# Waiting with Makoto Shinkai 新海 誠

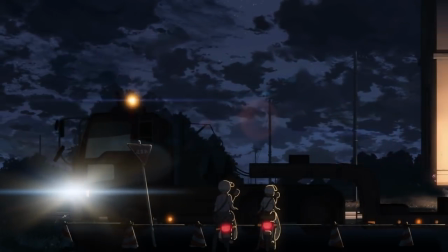9s
It's likely that you're waiting right now.
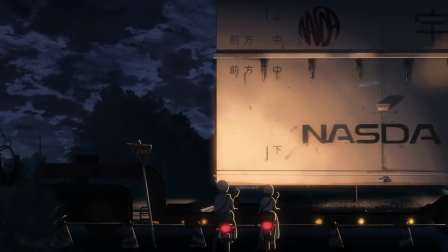11s
You might be somewhere mundane, traveling, stuck somewhere, or maybe you're waiting for your life to change, for some sort of fulfillment to reach out and bestow you with purpose.
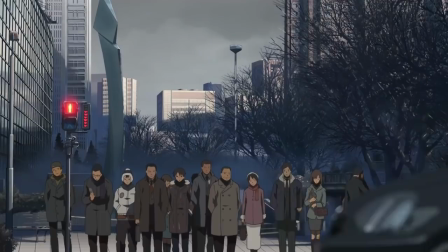18s
But it's safe to say that life has a lot of waiting in it.
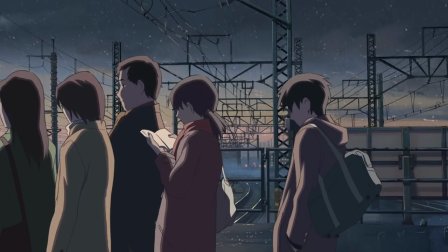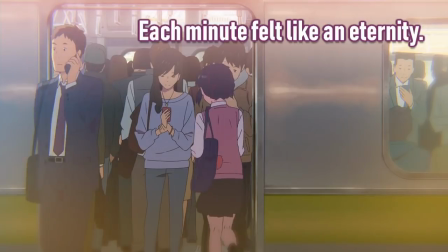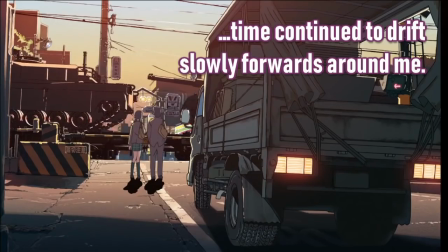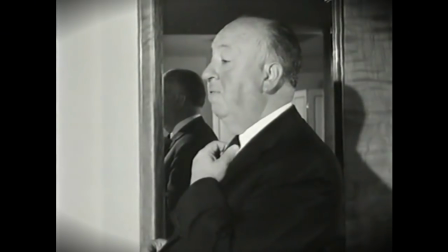37s
Hitchcock famously said, Drama is life, with the dull bits cut out.
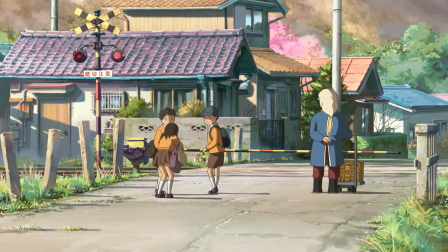42s
But are we ignoring an essential part of life by not showing ordinary moments? Moments where there's nowhere to go, or if there is, it's far away or impossible to get to. Writer-director Makoto Shinkai explores isolation in all of his work, this inability to get what you want and what people are forced to do in the meantime.
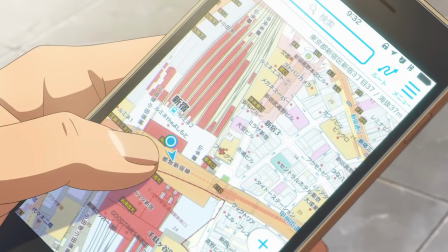61s
When we form a goal in our minds, there's often a rush to have it. We know where we are, and we have a vague idea about where we want to be, and suddenly there's immediacy.
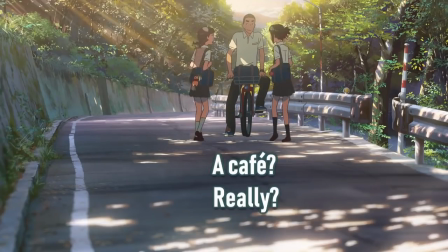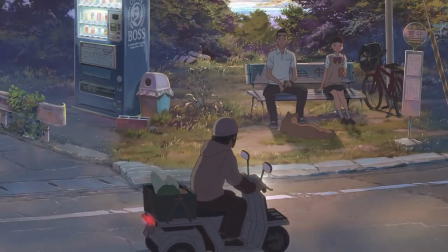75s
But what Shinkai minds like no other filmmaker is the drama in waiting.
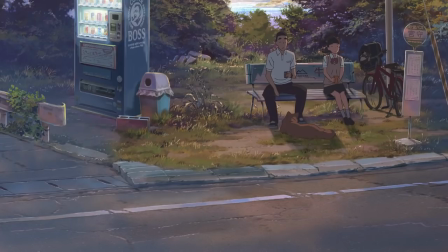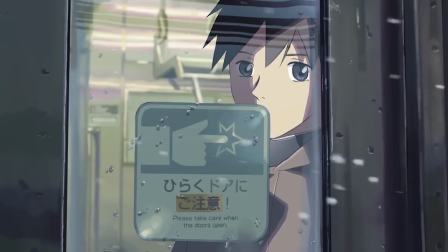87s
Part 1 of 5cm per second follows Takaki, a boy who takes several connecting trains to meet his friend Akari.
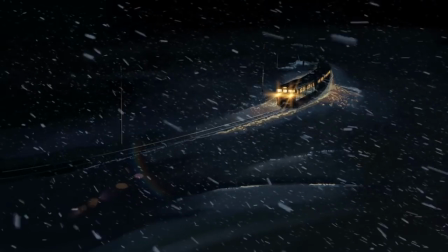94s
As if traveling isn't stressful enough, almost every one of his trains is delayed by a terrible snowstorm.
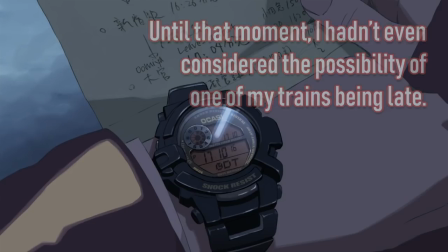102s I didn't even think about it. I didn't even think about it. The fear was suddenly big.
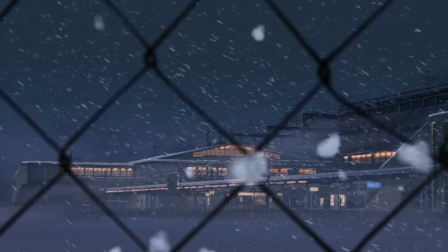109s
Takaki has to deal with genuine uncertainty, battling schedules, weather, and doubt, in an era without cell phones, which is why there are so many shots of his watch.
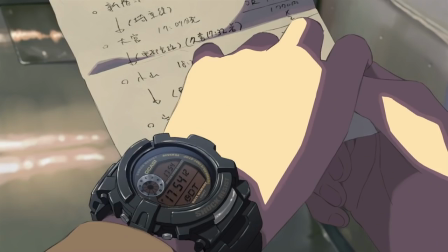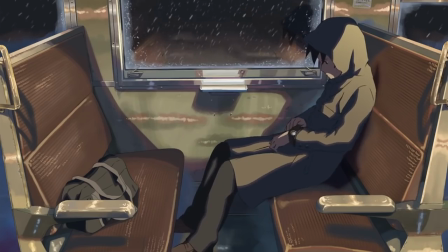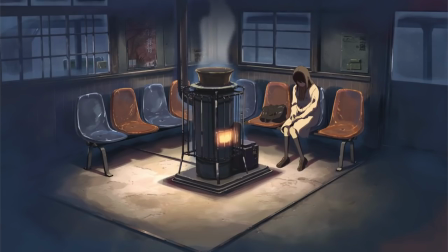128s
On the opposite end, Akari is waiting for him to arrive, and both of them have to question if the other will be there.
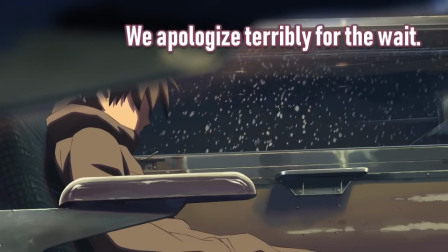133s
And despite reassurances, it doesn't really make it better.
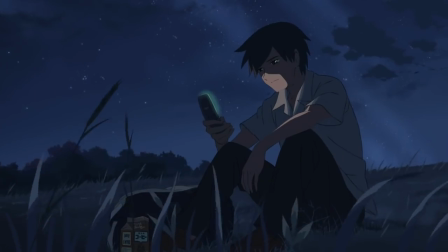138s
All of this makes a larger point, seen in parts 2 and 3, about the obstacles in relationships.
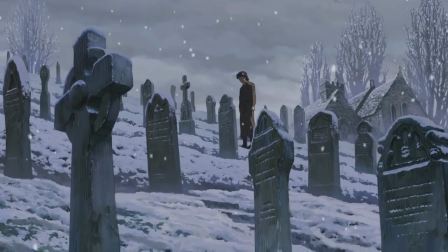143s
It can be physical, like distance or death, or with the help of fantasy, switching bodies.
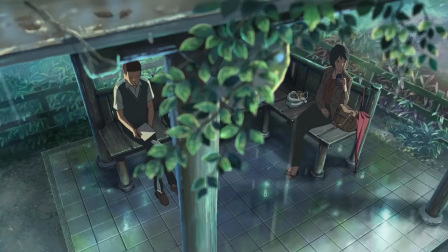152s
But even when characters are in the same place, they can be at the mercy of circumstance.
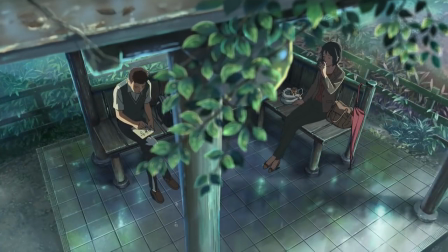156s
Though it's understated, in the Garden of Words, the lead characters are unwilling to act on their feelings of love because of their age difference.
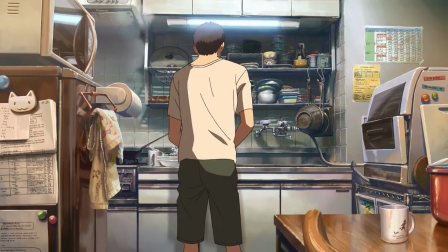163s
But Shinkai shows how people grow at different speeds.
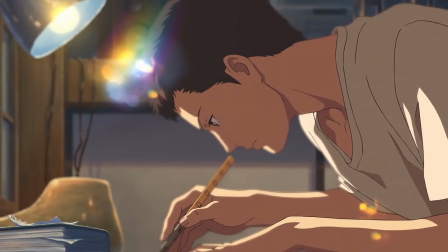168s
The boy, Takeo, is impatient to grow up.
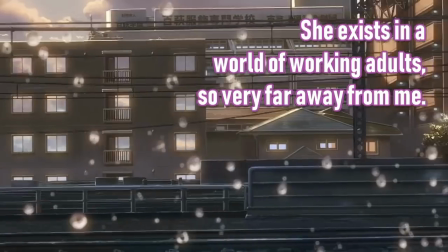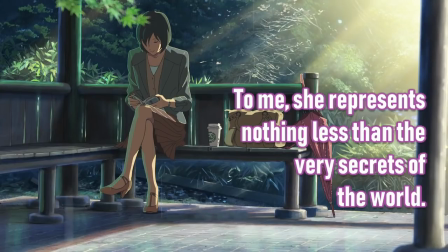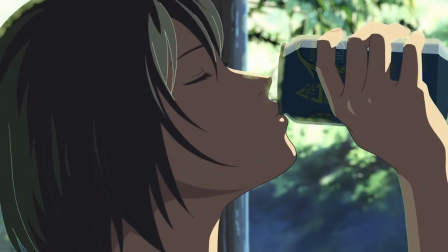181s
and the woman, Yukari, doesn't really feel like an adult at all.
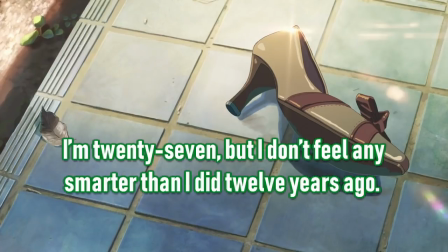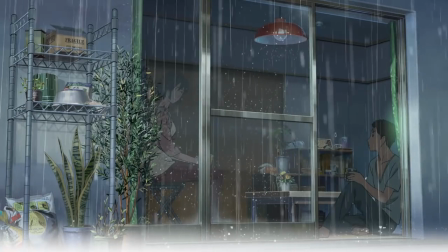191s
But their love doesn't go away, so they're caught between where they are and where they want to be, meeting in the middle when it rains.
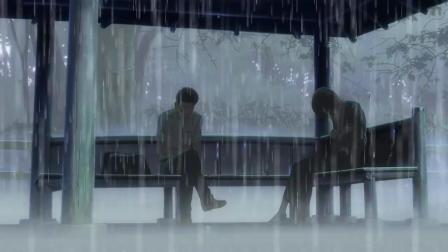201s
The rain can be seen as a symbol for their relationship.
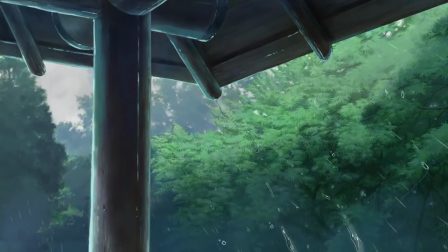204s
It's tumultuous at times, lonely, beautiful, but quite literally, it's something to look at while no one is saying anything, while we, the audience, wait for something to happen between them.
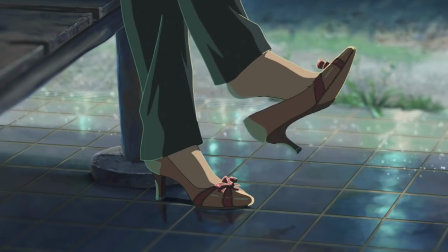212s
While I believe that mundane moments are an essential part of life, an audience's attention span can't be overlooked.
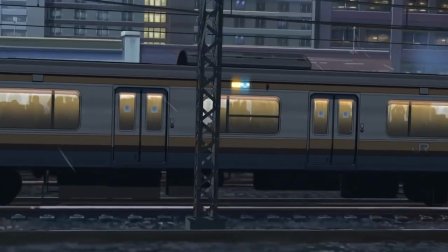217s
Makoto Shinkai uses appropriate runtimes, from 45 minutes to an hour to a traditional length.
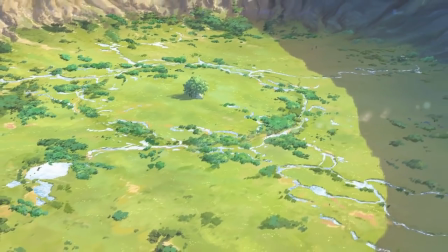222s
It's all about what suits the story, and honestly, when the images are this breathtaking, you can show them for any length of time.
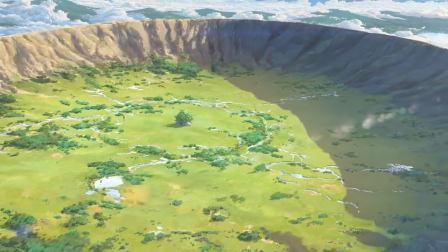228s
Shinkai's animation sets him apart from any other filmmaker,
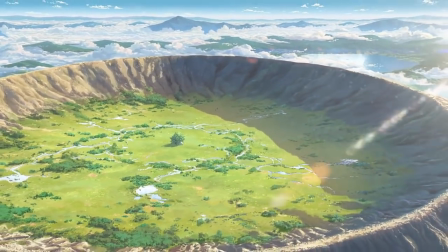231s
and it has nothing to do with his software because he uses commercial Adobe products, but simply his mastery of light and texture and photography.
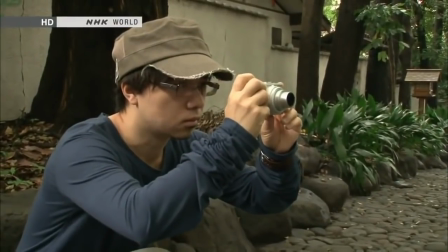238s
It might be weird to think of animation as photography, but understanding the way lenses and depth of field work is crucial to fabricate images.
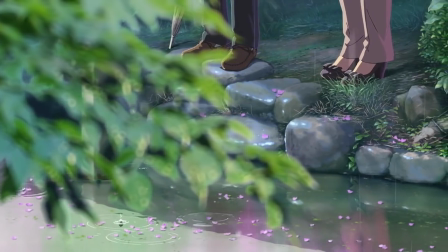245s
Almost every shot has a blurred element. This is the way we see, the way that cameras work, how we focus.
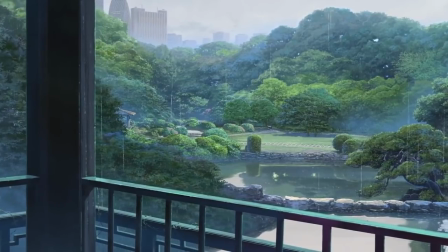250s
Strong graphic design is said to be divided between foreground, mid-ground, and background. Typically, the focus is on the mid-ground, where most of the action happens.
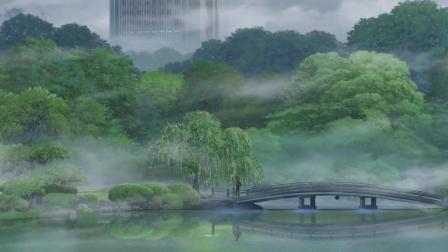258s
The background fades away, becoming lighter and lighter, almost blending into the sky. This is called atmospheric perspective, where distant elements look like they're receding due to the atmosphere or the weather.
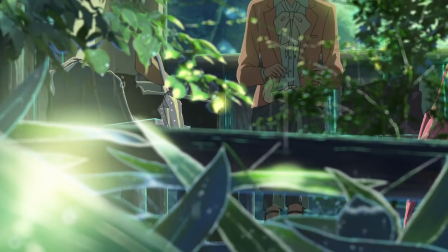267s
And to frame the shot, there's probably something in the foreground, a decorative element that the camera looks past.
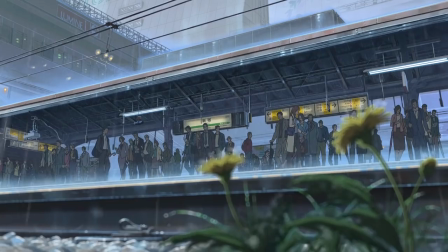272s
And it's blurred, so you're less likely to look at it. When you put all three together, you get something that looks photorealistic.
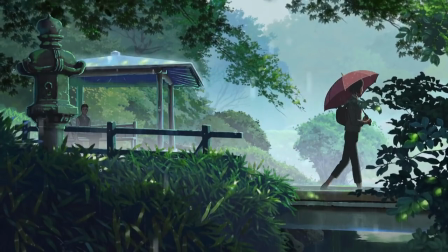278s
Combining these separate pieces takes planning. So in this shot, several extras are waiting for a train to arrive.
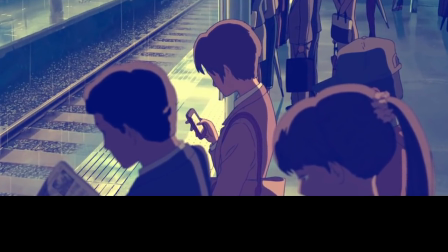283s
It seems simple enough. But take a look at the characters in the foreground. They've been blurred because the depth of field extends to the middle of the image.
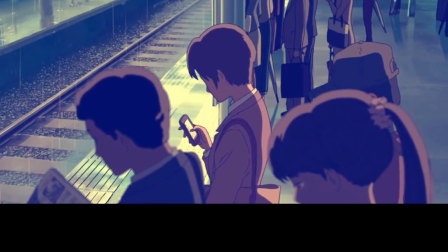291s
That may seem trivial, but in order to apply a blur to the characters without affecting what's behind them,
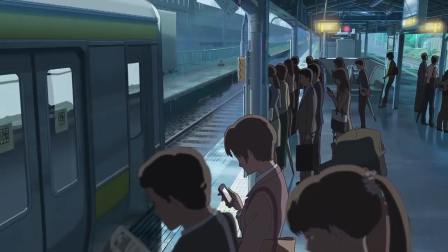296s
these characters would have to be drawn on a separate layer, which shows how deliberate Shinkai has to be. It also helps the main characters stand out in crowd scenes.
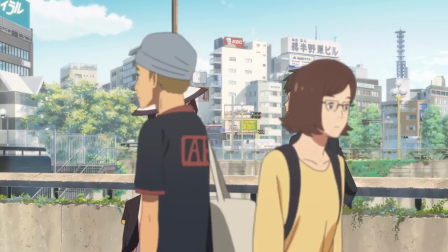306s
If all of the extras are slightly blurred, then the main characters take center stage.
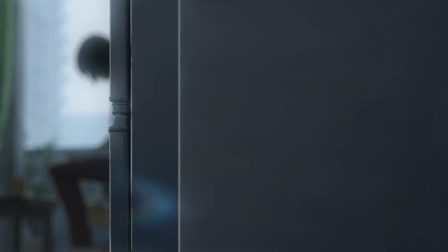312s
And the use of rack focus just makes it feel cinematic.
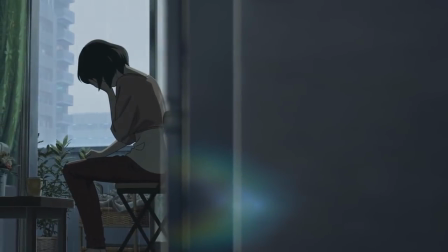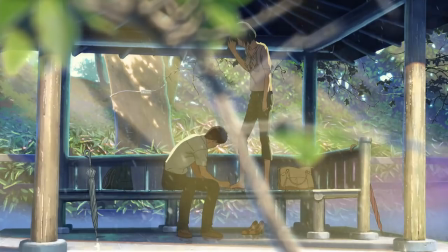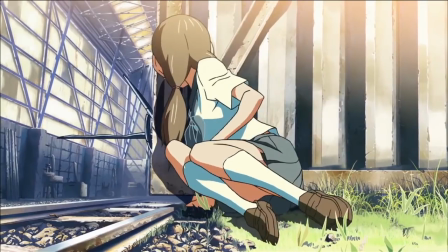325s
What I love about Makoto Shinkai is that he keeps improving. His character animation has steadily gotten more naturalistic by color correcting the pencil outlines.
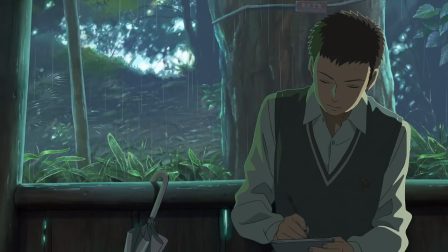333s
In the Garden of Words, the backgrounds are heavily dominated by green, so half of the character's outlines are green too, like the light is bouncing off of their features.
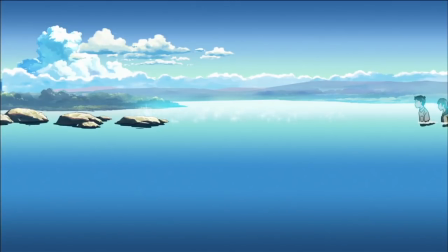341s
And his rendering for water, for example, has gotten better and better. Traditionally, water is animated with three colors, a base color or some kind of gradient, a shadow, and a highlight to indicate the motion of the water, and maybe some sparkles because it's an easy effect.
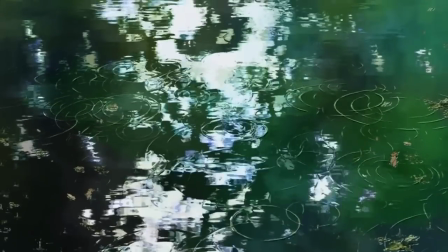354s
There's nothing wrong with animating water like this, it's the standard. But in The Garden of Words, a film that's focused on immersing you in space, depicting water is so much more complex.
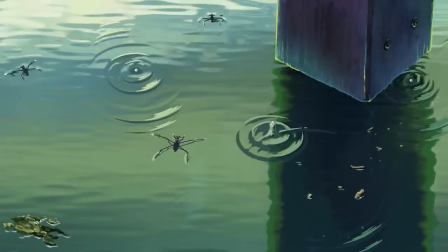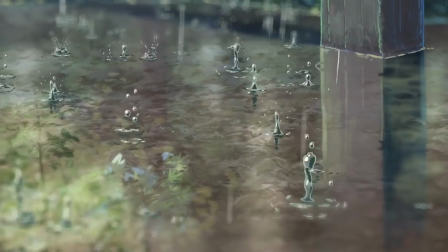369s
Take one shot that lasts about 4 seconds.
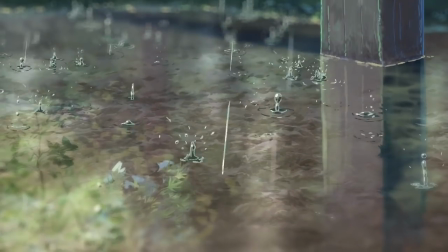371s
There's the surface of the water, refracted rocks underneath, subtle reflections of objects above the water, wisps of rainfall, individual bouncing raindrops.
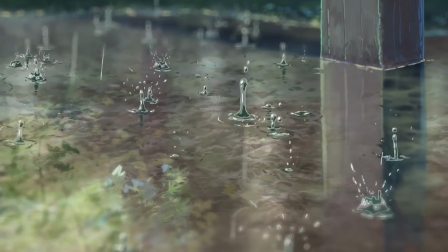380s
They're single color reflections and ripples across the water. And just to combine all the techniques together, the background is out of focus. To me, it isn't just a visual treat, but it's necessary for Shinkai's storytelling.
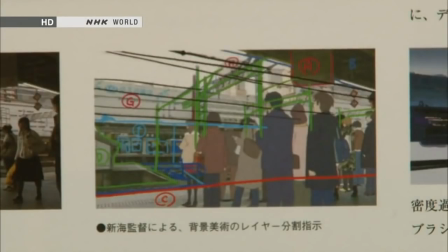391s
Part of his incredible realism comes from using photo reference, using real places in Tokyo to draw inspiration.
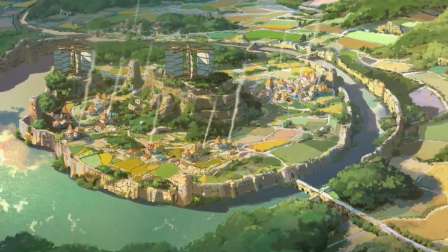396s
But Agartha, the fantasy underworld in Children Who Chase Lost Voices, doesn't have the same level of world building or visual interest.
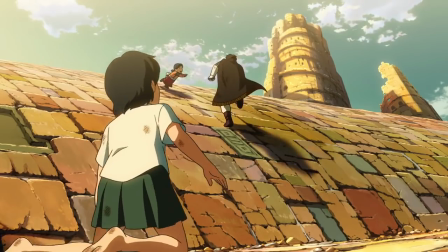403s
And there's so much emphasis on progressing through the story that I don't feel like I'm really immersing myself in a specific place.
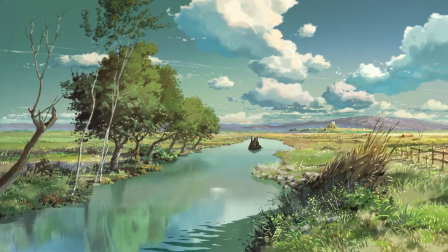409s
So it's easier to notice the derivative plot, the sporadic pacing, and the empty characters. His fantasy works better in the slice-of-life genre.
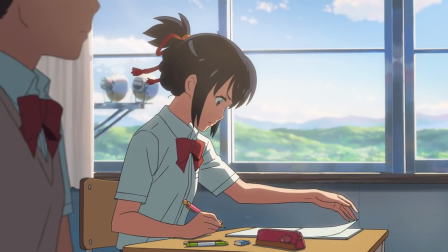416s
In Your Name, Mitsuha, a girl living in the country, and Taki, a boy living in the city, trade places.
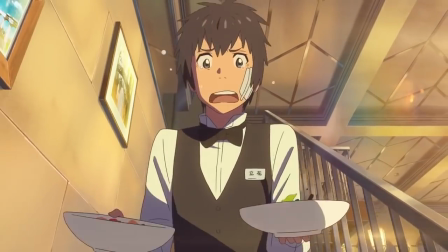421s
This is relatively realistic. They wake up, live as each other, and they experience the intimacy of setting, family, and friendships.
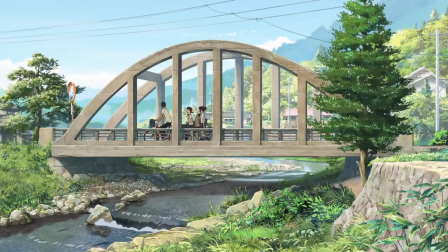428s
Mitsuha is stuck in the fictional town of Itomori, for her, a notably dull place to live.
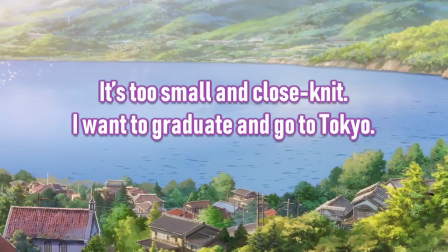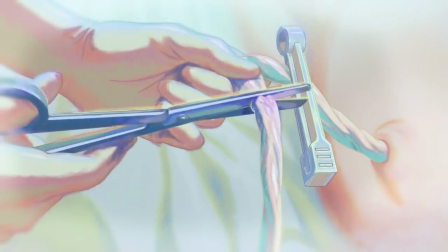439s I want to go to Tokyo quickly."
The circumstances of our birth, our government, and most of our life is out of our control.
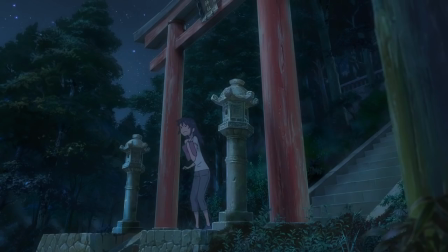445s
But the characters that are eager to leave their situation and make such a fuss to do so are often the unhappiest.
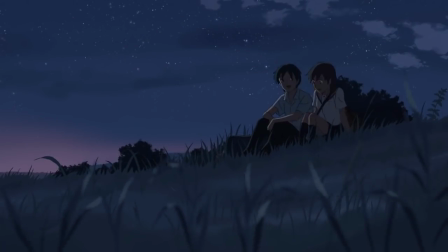451s
Part 2 of 5cmps is framed around a young girl vying for Tukaki's attention.
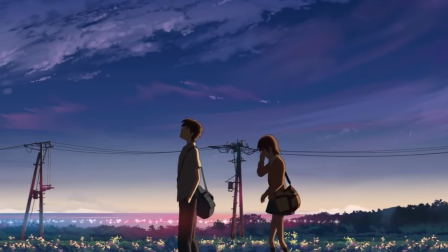456s
She waits for him so they can ride home together and tries to express her romantic feelings towards him, but his own fixation on the past prevents him from making a real connection with her.
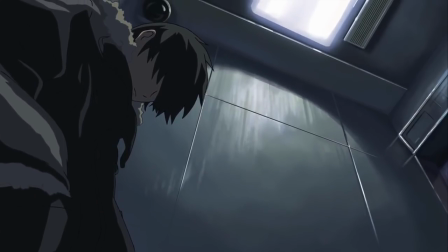464s
And as an adult, the further he gets from the day he took a train to Akari, the more isolated he is.
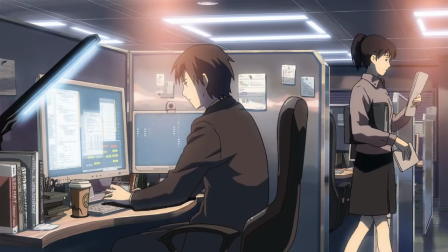469s
He's depressed, he quits his job, his current relationship is falling apart.
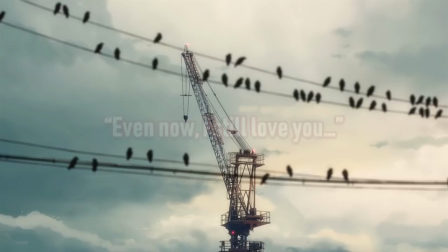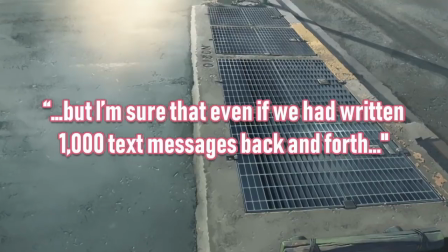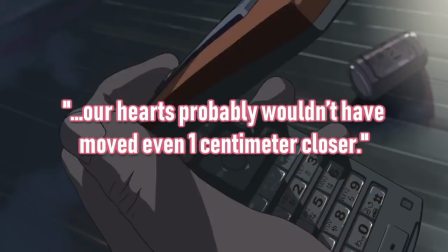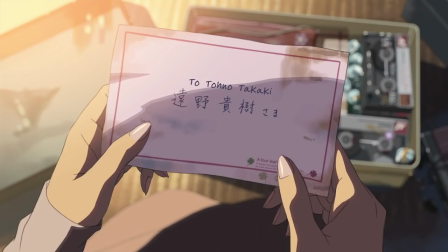491s
Akari, on the other hand, though not immune from the past, is able to move forward and get married.